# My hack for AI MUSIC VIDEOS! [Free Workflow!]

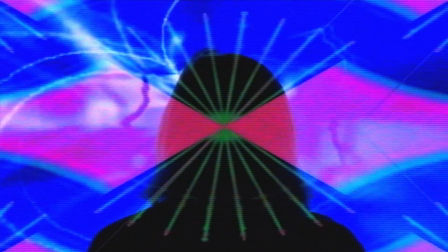[0:01]
I vividly remember sitting in my older brother's room as a child and looking at the TV absolutely mesmerized.
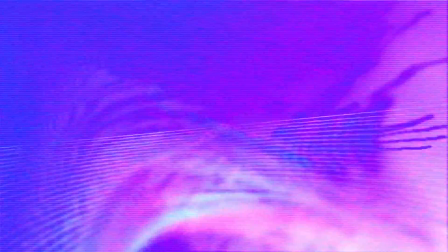[0:07]
It displayed futuristic energy tunnels, strange spider webs and dancing lotus flowers.
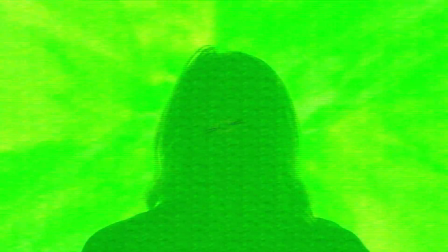[0:13]
And the most incredible thing, they actively reacted to his music.
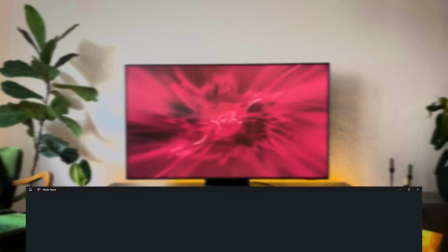[0:19]
Unfortunately these super cool visuals have gone pretty much out of fashion since then and in the new version of Windows Media Player you won't even find them anymore.
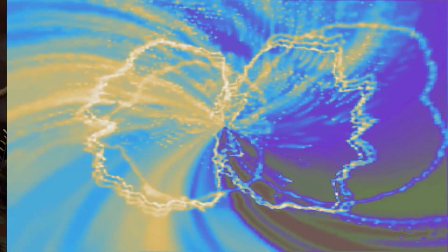[0:26]
But today I want to change that. Using the most cutting-edge free AI tools,
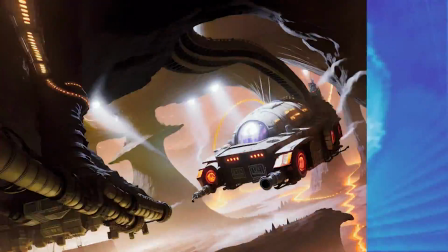[0:31]
I want to give these old pixelated visuals an AI makeover and show you how you can use them to create your own AI music videos.
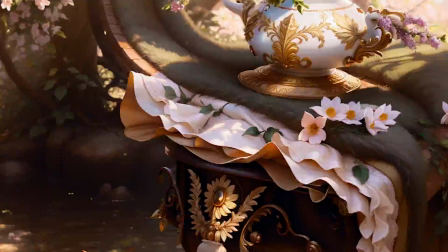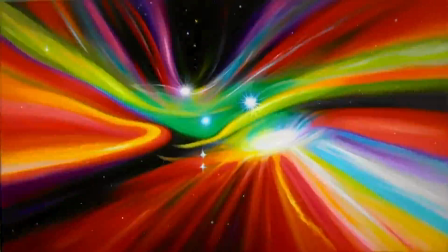[0:47]
For the more advanced among you,
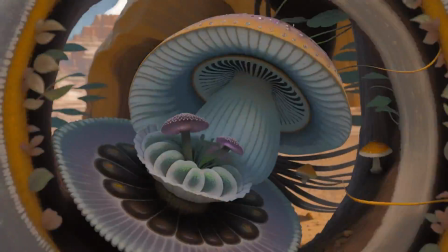[0:48]
I'm also going to show you how you can create your own completely customizable visuals from the ground up using after effects and stable diffusion.
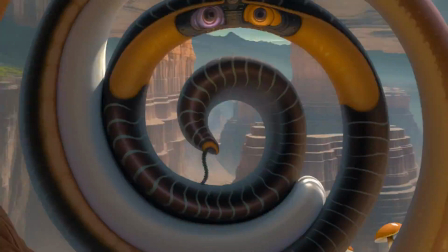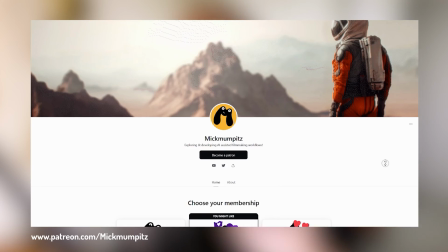[1:02]
But before we start, this video is sponsored by my lovely supporters on Patreon. If you like to be mentioned at the end of my videos and get access to exclusive behind the scenes content,
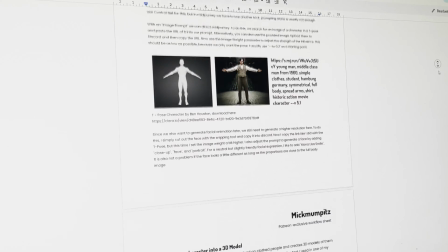[1:11]
project files and handy workflow sheets including step-by-step instructions and additional tips and tricks,
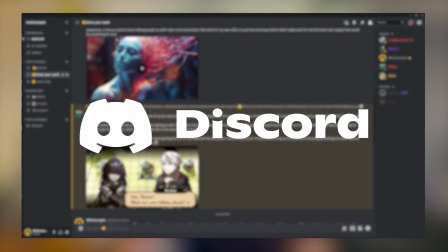[1:17]
as well as access to our Discord community where I try to help everyone out wherever I can, check it out under the link in the description and thank you very much for making these videos possible. Okay, so here's the plan.
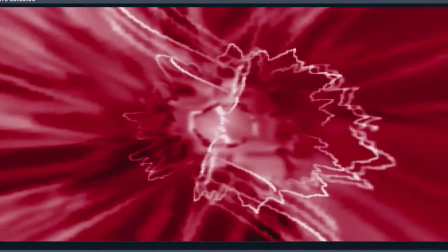[1:30]
I'll play a song in the old Windows Media Player, record my screen and use Stable Diffusion to turn this video into an abstract journey through latent space.
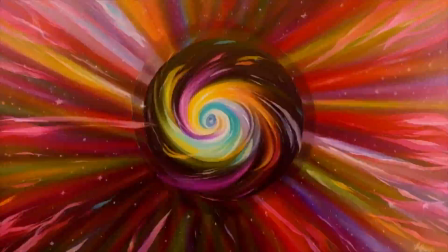[1:38]
The goal is to create an absolutely mesmerizing music video that actively responds to the music and would keep my 10-year-old self glued to the screen.
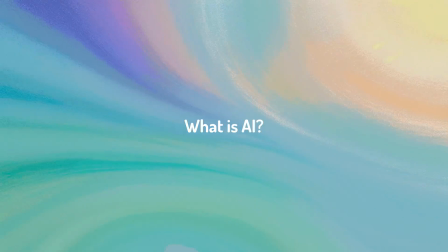[1:46]
But let's start at the beginning. What is AI? Okay, maybe not that far at the beginning.
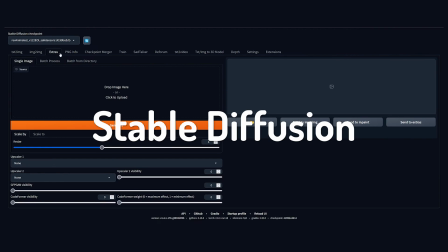[1:52]
For this video I'm going to assume that you have basic knowledge about stable diffusion and the automatic 11.11 web UI. If you haven't, I've included some helpful links into the video description that will get you up to speed.
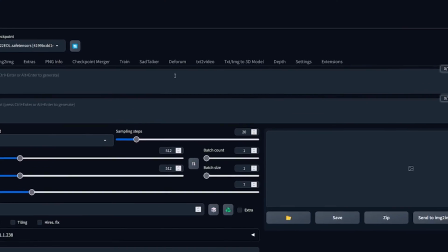[2:04]
For our effect we're going to use an extension for the web UI called DeForum.
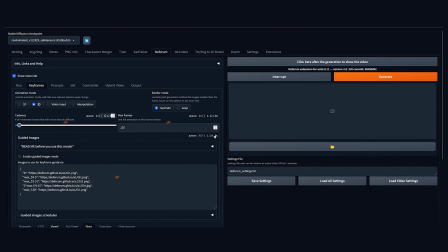[2:09]
DeForum is an AI video generation tool that offers a very wide variety of settings and it can be quite intimidating for beginners, but I'll quickly walk you through all the steps and I'll also share my settings file to get you started. But the first step is to find the right song. And in theory any type of music will work, but music with a high contrast between the loud parts and the quiet parts, a high dynamic range,
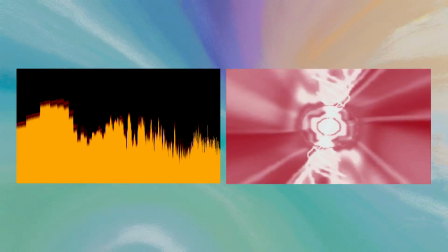[2:32]
tends to work best because Windows Media Player uses the difference in volume to create the effect.
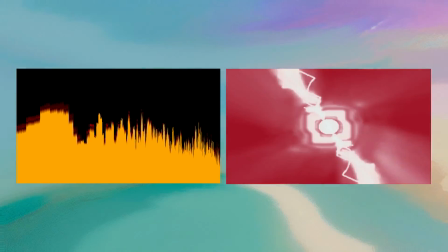[2:38]
So electronic music seems to work pretty well, anything with a strong beat really.
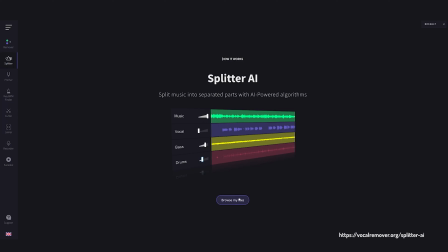[2:43]
But for other types of music you can also use a free tool like vocalremover.org's Splitter AI to get the stems.
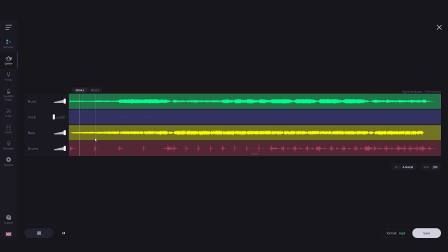[2:49]
So basically all the separate instruments in the music. And then for example you can only use the drums or the bass to create a stronger effect in Windows Media Player.
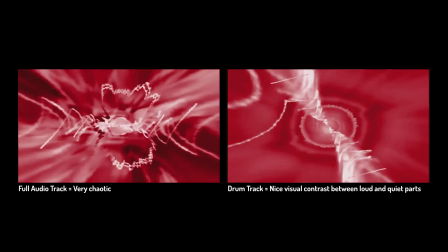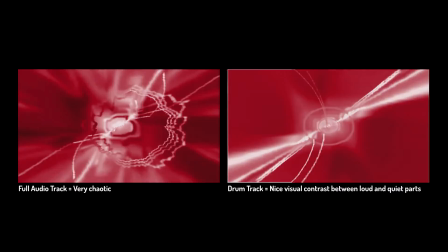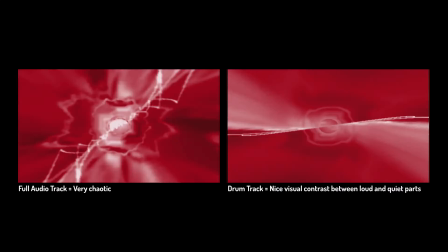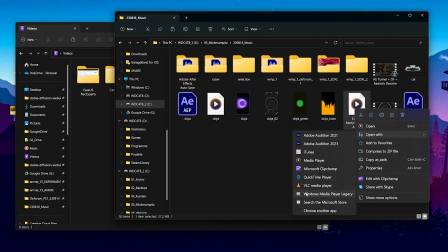[3:12]
Now the fun part is to open this music in the old Windows Media Player Legacy, as this one has all the effects.
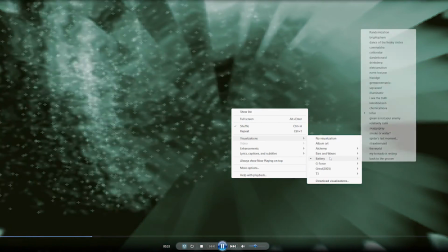[3:19]
Just right click, go to visualizations and search for the one that you like most. My favorite is Strawberry 8,
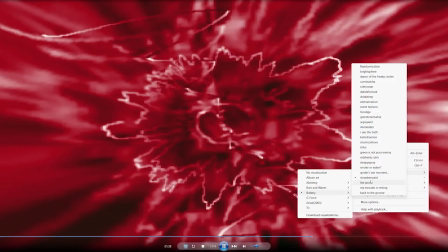[3:26]
because it has a strong reaction to the music and I think this was also my favorite as a child, so I'm excited to see what the AI will do with it.
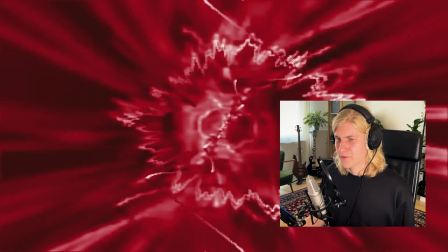[3:33]
So now that I have my effect, I'm just starting at the beginning, going to fullscreen mode and record my screen using the free OBS Studio.
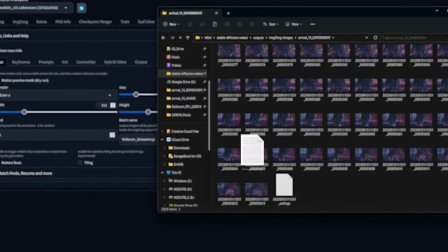[3:43]
So here's a quick rundown of the settings that I'm going to use. You can also download my settings text file that I put in the video description as a starting point.
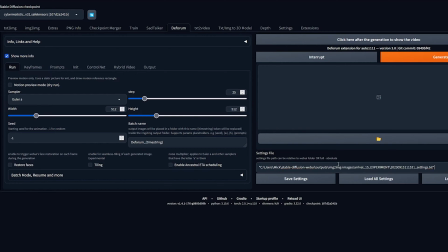[3:51]
Download it and copy the path. Just paste it here into the web UI and click load all settings.
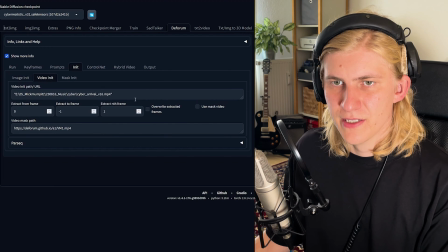[3:58]
And then you only have to go to init, go to video init and put the video of your Windows Media Player here.
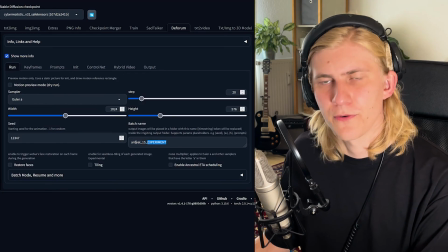[4:04]
And then you can also go back to run and give your output folder a name. But let me quickly explain these settings.